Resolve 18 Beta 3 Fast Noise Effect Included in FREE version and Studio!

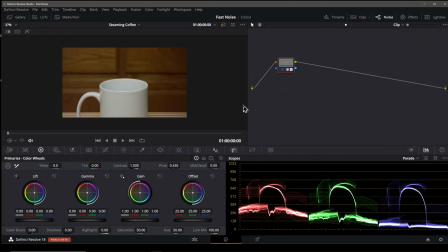506s
I've already created the mask and animated it for this effect. I did that beforehand in the spirit of not making this video a week long. If I go to my viewer overlay dropdown and turn on the power window overlay, we can see the mask that I created for this.
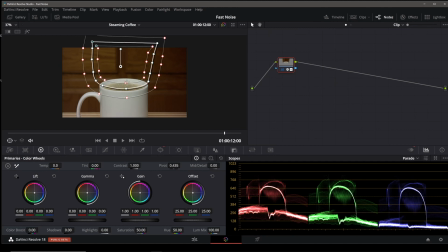521s
This will make the steam effect only occur within the bounds of this mask. I also pre-animated the mask so the steam looks like it's rising up out of the cup instead of just fading it in to add to the realism of the effect.
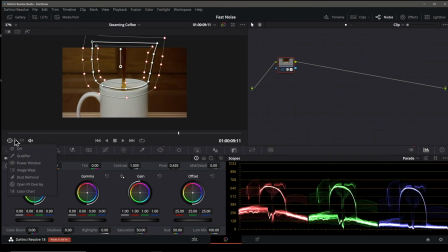535s
We don't need the mask in the viewer, so I'll turn the overlay off here. Opening the effects panel here, I've already added the noise effect to this node so we can look at the changes I made to the settings to get the look that I wanted. The preset shows custom right now, but I started out with mist.
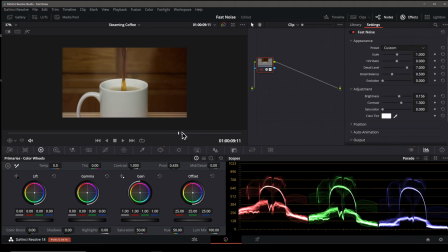553s
Let's turn the effect on and set the clip to its first frame. The scale is set to 1, which is the default. Detail level I set to 7 and the balance is set to 0.5.
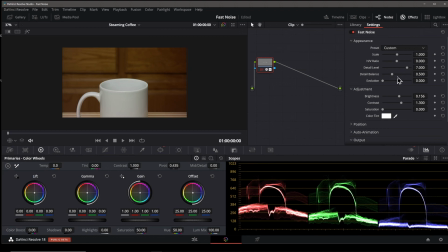566s
These values were arrived at basically by experimentation. I have the brightness and contrast turned up just slightly and no saturation. I left the position and rotation settings at their defaults. Under the animation section, I set the velocity Y up to
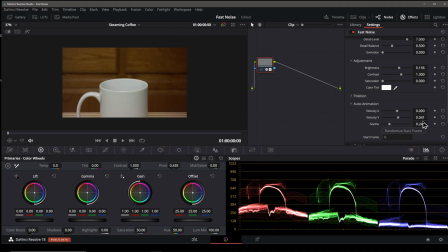584s
0.041 since I wanted the steam to look as though it's rising, and the seethe is set to 0.24 to make the steam actually animate. Seethe at 0 would create a static effect.
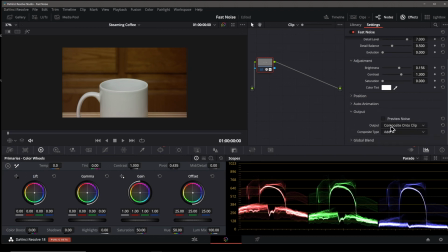596s
For the output section, I have it set to composite onto clip, and I'm using the add composite type. I also dialed back the global blend to 0.159 to reduce the effect.
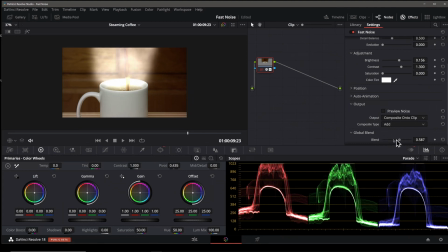610s
If I crank up the global blend with the steam is visible in the clip, you can see it's way too much overkill.
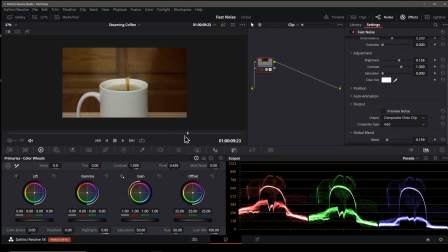617s
So reducing the global blend lets me control the intensity of the effect.
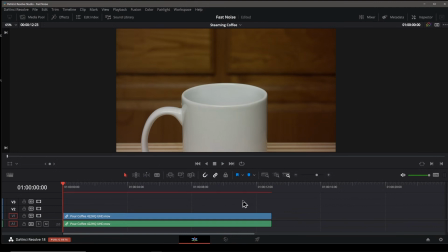622s
Jumping back to the edit page, let's have a look at the final result real quick.
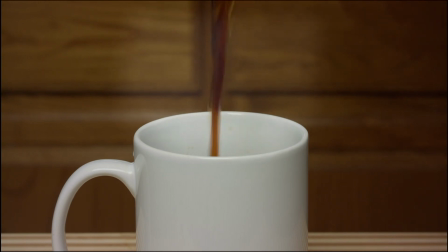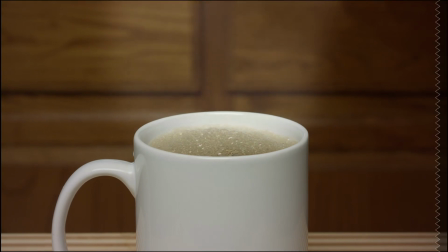634s
So there it is. I'd probably dial the effect back a little bit more.
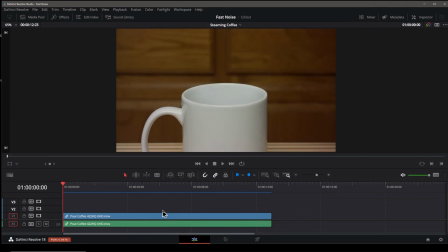639s
Less is always more in these kinds of effects. Okay, I'm going to make one more change to the clip just to finesse it a bit more.
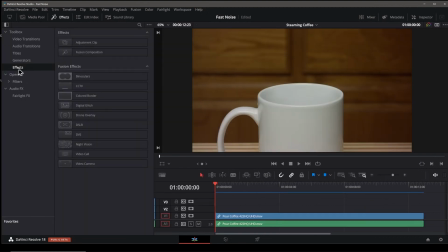646s
I'll open the effects panel here. Under effects is the adjustment clip, and I'm going to drag that onto the track above my clip and extend it for the duration of my clip.
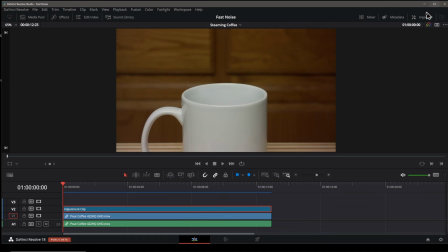658s
Now I'll open the inspector window. Now using the adjustment clip, I'll zoom in like this.
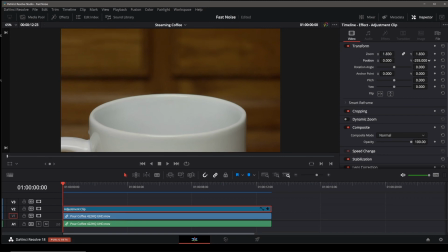668s
I'll bring back some of that headroom so we can see the pour in the steam and keep a bit of the handle still in the frame. I'll move the playback head to where I want to create an end for the fake slider shot that we're going to create here.
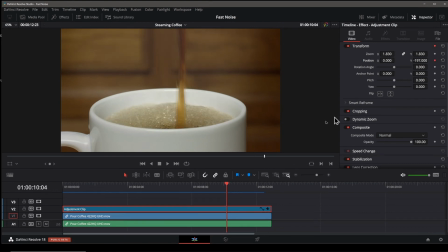685s
Now I create a keyframe for the XY position of the clip, move the playback head to frame 0 at the start, and slide the clip over using the X position setting.
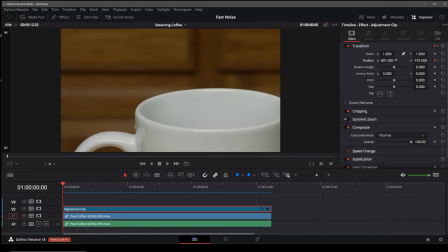696s
That will create an automatic keyframe for us. Now we play it back. We have a fake slider camera move as the coffee is being poured, adding a little more interest to the shot.
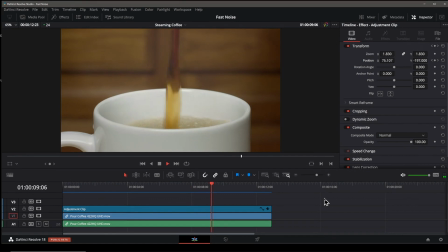707s
Okay, moving on to our next example, the water movement preset effect.
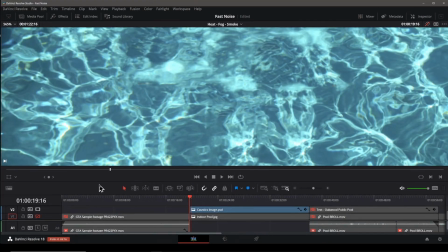712s
I have a still image here of a water caustic pattern. I'm going to use this to add some motion to another still image of an indoor pool. I'll set the viewer to fit, and you can see that I've resized this image down and I've softened the edges of it. I softened the edges of the image using the crop tool in the inspector. I cropped each edge of the image in slightly and then adjusted the softness control to give the image this kind of feathered edge look like so. I also scaled and positioned the element using the inspector, this way to fit into my image of the indoor pool against a back wall.
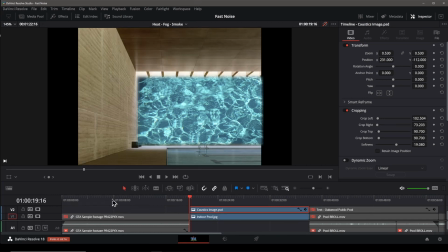752s
We will use the water effect to animate the caustics on the wall as if it's reflected from the pool itself. Turning off the track with the caustics, you can see the back wall here with its texture on it. Before we add the fast noise effect, I'll set the opacity of the caustics down to
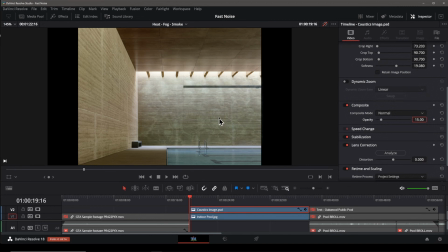772s
15% like this, making the pattern barely visible. Again, less is more when doing these kinds of effects.
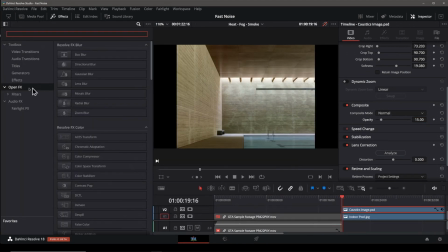780s
I'll open up my effects panel, and under the open effects section, I can click on the search field at the top and type FAS and get the list filter to just the fast noise effect like so. Now I just drag and drop the fast noise effect right onto the caustic static image like this.
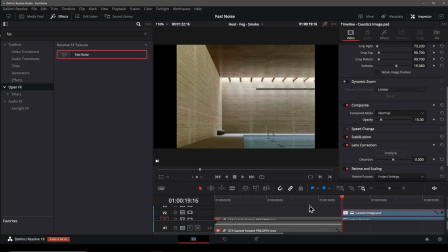799s
It doesn't look like it did anything, but that's because of the opacity setting I'm using. I'll close the effects window since we no longer need it.
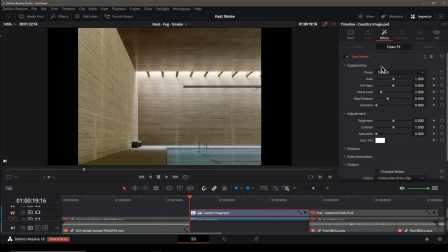807s
In the inspector, under the effects pane, we find our controls for the fast noise effect. Again, it looks like nothing is happening, but again, that's due to the opacity setting that I used here. If I crank that opacity back up, you can see the noise effect quite clearly.
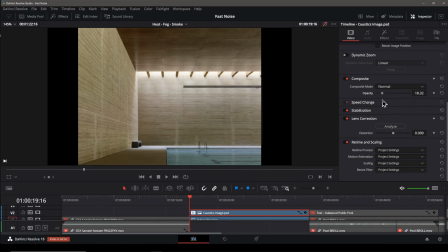824s
For this effect, I wanted around 15% or so. Back on the noise controls in the inspector pane, I'm going to change the preset from default over to water surface like this. As you can see, there's already a big change to the way the caustics image looks.
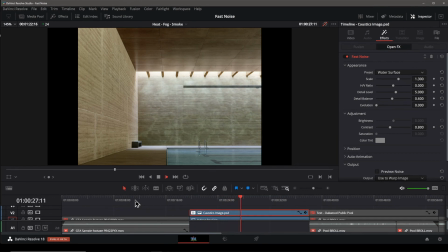841s
Playing the clip back, we can now see that the caustics image is being animated with a water effect. Even with all of the default settings for the preset, it really doesn't look half bad. Adding this little bit of animation adds some life to these otherwise lifeless
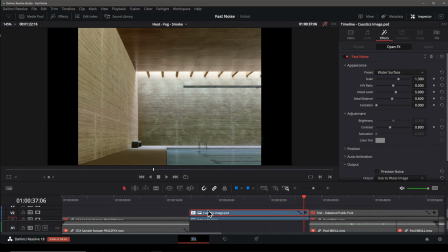858s
still images and will allow us to use it as an actual video clip.
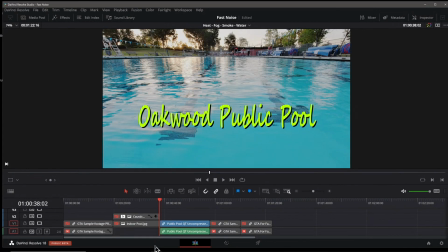863s
Let's use the water effect preset again, but this time I'll use it to make some text look like it's rising up out of a swimming pool, and we'll use the color page to control what area of the clip is affected.
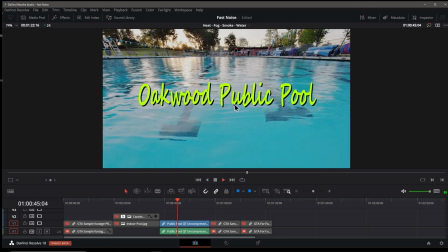876s
I have this clip here of this public pool and some text crawling up the screen that says Oakwood Public Pool. So to make this clip a bit more interesting, we'll use the Fast Noise Effects Water Surface preset to make the text look like it's rising up out of the water. To do this, we'll head over to the color page where we can use a power window to create a mask and control where the effect is applied in the frame. The point at which I want the effect to stop affecting the text we'll say is, well, right about here.
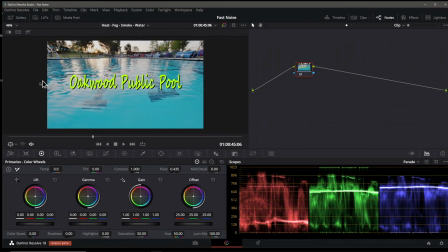907s
I'll zoom the viewer out slightly using the mouse wheel since I want the mask to extend past the edges of the frame. I'll click on the power window pane and select the square rectangle power window shape. Now I'll adjust it and size it into the frame where I want to apply the effect.
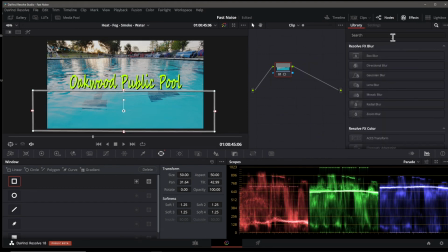930s
We'll open the effects panel and I'll type FAS into the search window like so, and then drag and drop the fast noise effect onto my node like this. Now we can see that it's added the default effect to the masked portion of the clip.
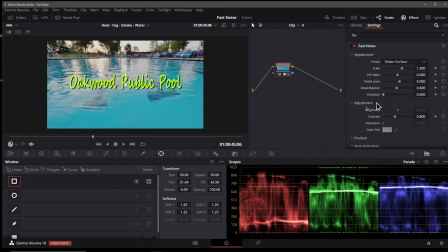945s
We'll choose the water surface preset from the settings like so. We'll head back to the edit page to have a look at it.
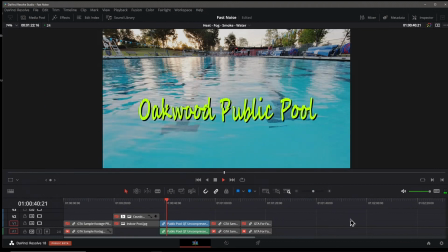952s
You can see there's a bit of a hard edge on the transition point of the text, so we'll head back to the color page and add some feathering to that edge to
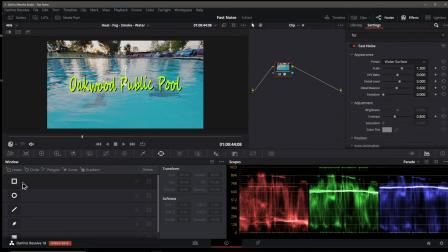962s
make it look like a more natural transition coming up out of the water. I'll set the power window overlay active on the viewer like so. I'll click on the edge softening handles on the power window here to feather that edge a bit.
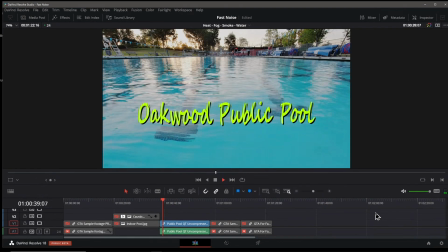977s
Back on the edit page, we can see the text is shimmering with the water effect until it rises up past the water and becomes still. To enhance this, we could composite some water dripping from the text, but that's a topic for another video.
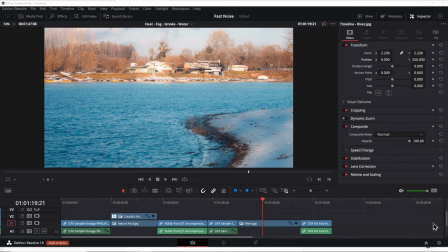992s
For the last water-related effect here, I have this still image of a riverbank. Almost looks like a lake, but it'll do for our purposes here.